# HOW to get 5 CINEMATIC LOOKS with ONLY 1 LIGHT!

What's up guys, how the heck are you doing? If you're new here, my name is Drewxcifer, and on this channel I teach filmmaking tips, tricks, and tutorials. And today's video is no exception. Because today I'm going to be showing you 5 different lighting setups that will take your filmmaking to the next level. And the best part about it is these 5 lighting setups, or these 5 looks, you can achieve with one single light. So let's go ahead and let's get into it. So before we begin, I just want to put it out there that all 5 of these lighting setups are pretty basic, but that doesn't make them any less effective. These lighting setups have been used in cinema for decades, and if you don't know about these,
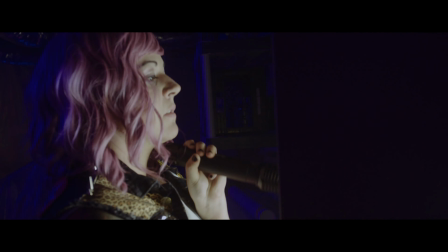then you don't understand how easy it is to start crafting a cinematic image using light. And beyond that, if you do know about these, sometimes on set we all get overwhelmed and we try to think of where is the logical place to start lighting a scene, and if you revert back to one of these 5 lighting setups, it will get you started in the right direction. All 5 of these lighting setups are going to act as just your key light, and sometimes that is enough to light a scene, but if it's not, once you start placing other lighting elements within your scene, you will start seeing how these lights compared with other lights can really craft a cinematic image. So for example, right now we're being lit by this as a key light. Watch what happens when I turn all of the other lights off.
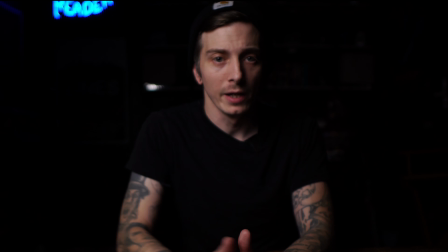And now we turned all of the lights off minus my key light right here. And it looks pretty cool, but it also sort of looks like I'm being interrogated by the police.
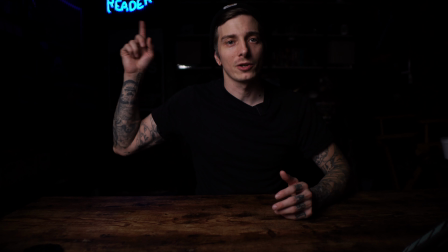So the only light I didn't turn off was this neon light back here,
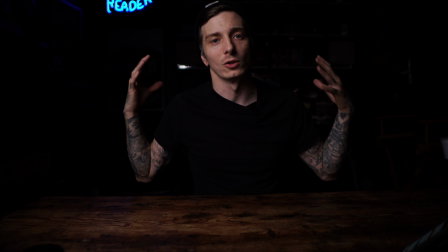but that's not adding any sort of light spill or any sort of illumination to me, so I just didn't cut that one off.
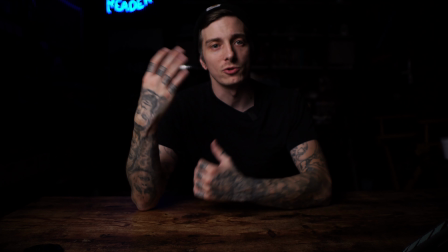However, you can see how different it looks with just your key light versus when you start adding lights in.
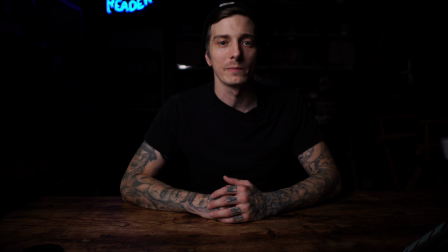So let's go ahead, let's add these lights back in one more time so you can see what it looks like, and then we will get into this tutorial. Alright, so here's all the lights back on, and maybe you liked it better when it was just the key light. But if I was talking about maybe more of a serious subject matter, I would shoot like that, because it doesn't look nearly as inviting as seeing my space lit up, sort of inviting you guys into my space. You can craft so many different emotions and tell so many different stories with light, and that's exactly what we're about to talk about right now.
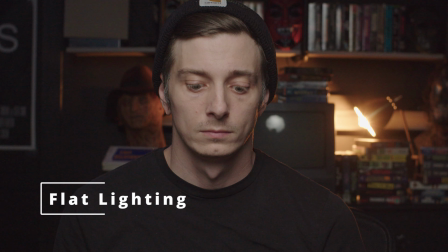So here we go. Number 1, flat lighting. Flat lighting is a technique that looks exactly as it sounds.
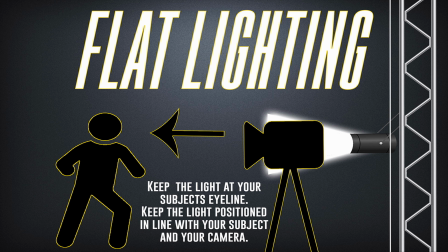When the light source is positioned close to the camera and it's pointed directly at the subject.
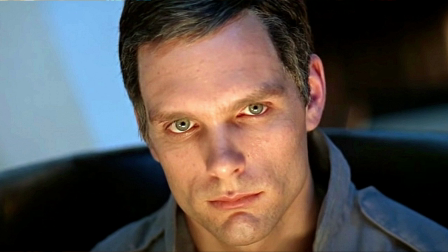Flat lighting talent will leave very little shadows and will conceal many facial imperfections.
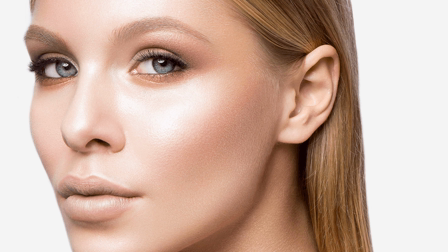Flat lighting is good for beauty lighting, high key, and headshots, and when you want to eliminate shadows.
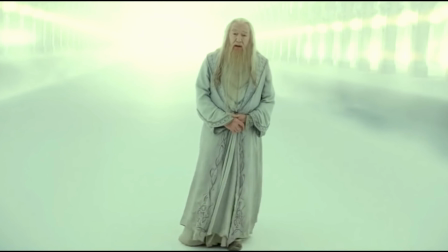So you can use flat lighting when you're trying to get a cinematic image,
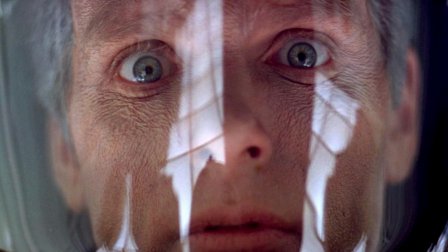but more or less it's if your actor or your talent has a bright light shining in their face,
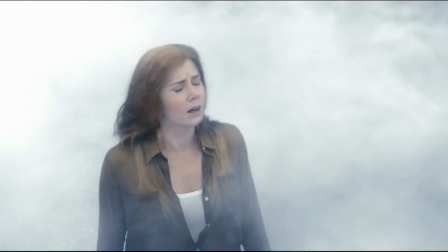maybe something particular to science fiction. It's great for lighting objects and that sort of thing.
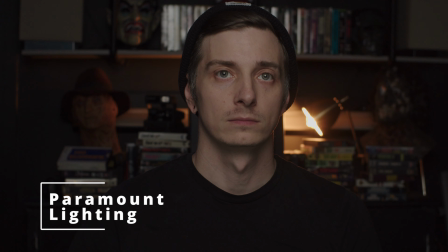Number 2, Paramount Lighting. This one is an old Hollywood trick, and again is a technique used to beautify a subject.
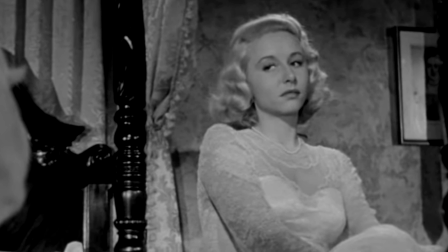This is sometimes called butterfly lighting.
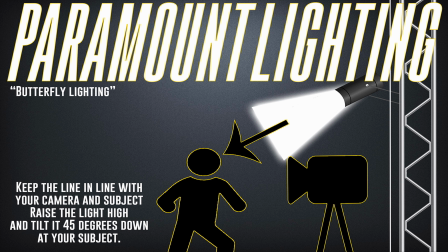Paramount lighting, just like flat lighting, keeps the light source in front of your subject, but instead of lighting them straight on, you want to raise the light source above your camera and angle it at your subject until you see a few shadows appear on their face,
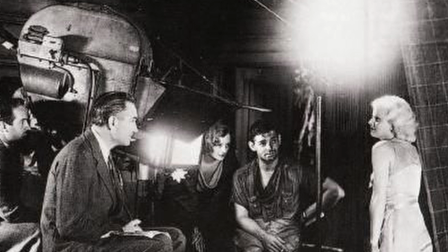most notably the butterfly shape under their nose. Like I said, this was big in a lot of your early days, the golden era of Hollywood. They really like to light women, especially this way, just to make sure that their skin looked flawless.
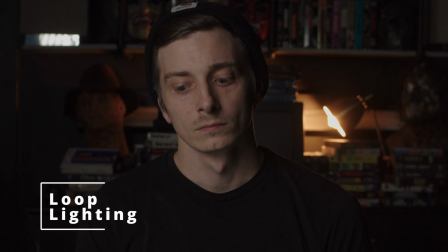Number 3, loop lighting. Loop lighting again builds on the previous lighting technique, but it's a bit more dynamic than Paramount lighting.
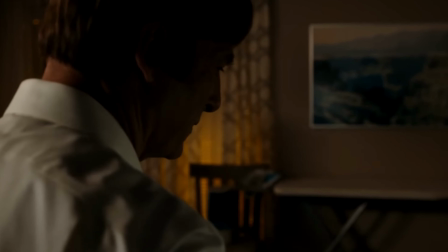As more of your subject is in shadow, you still want your light above the subject's eye line and angled down,
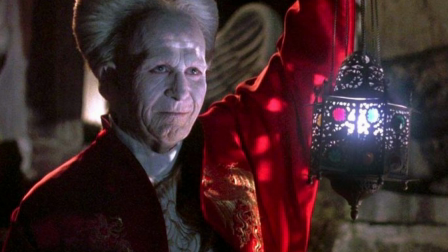but you're going to move the light and position it at 30 degrees from the center of your subject.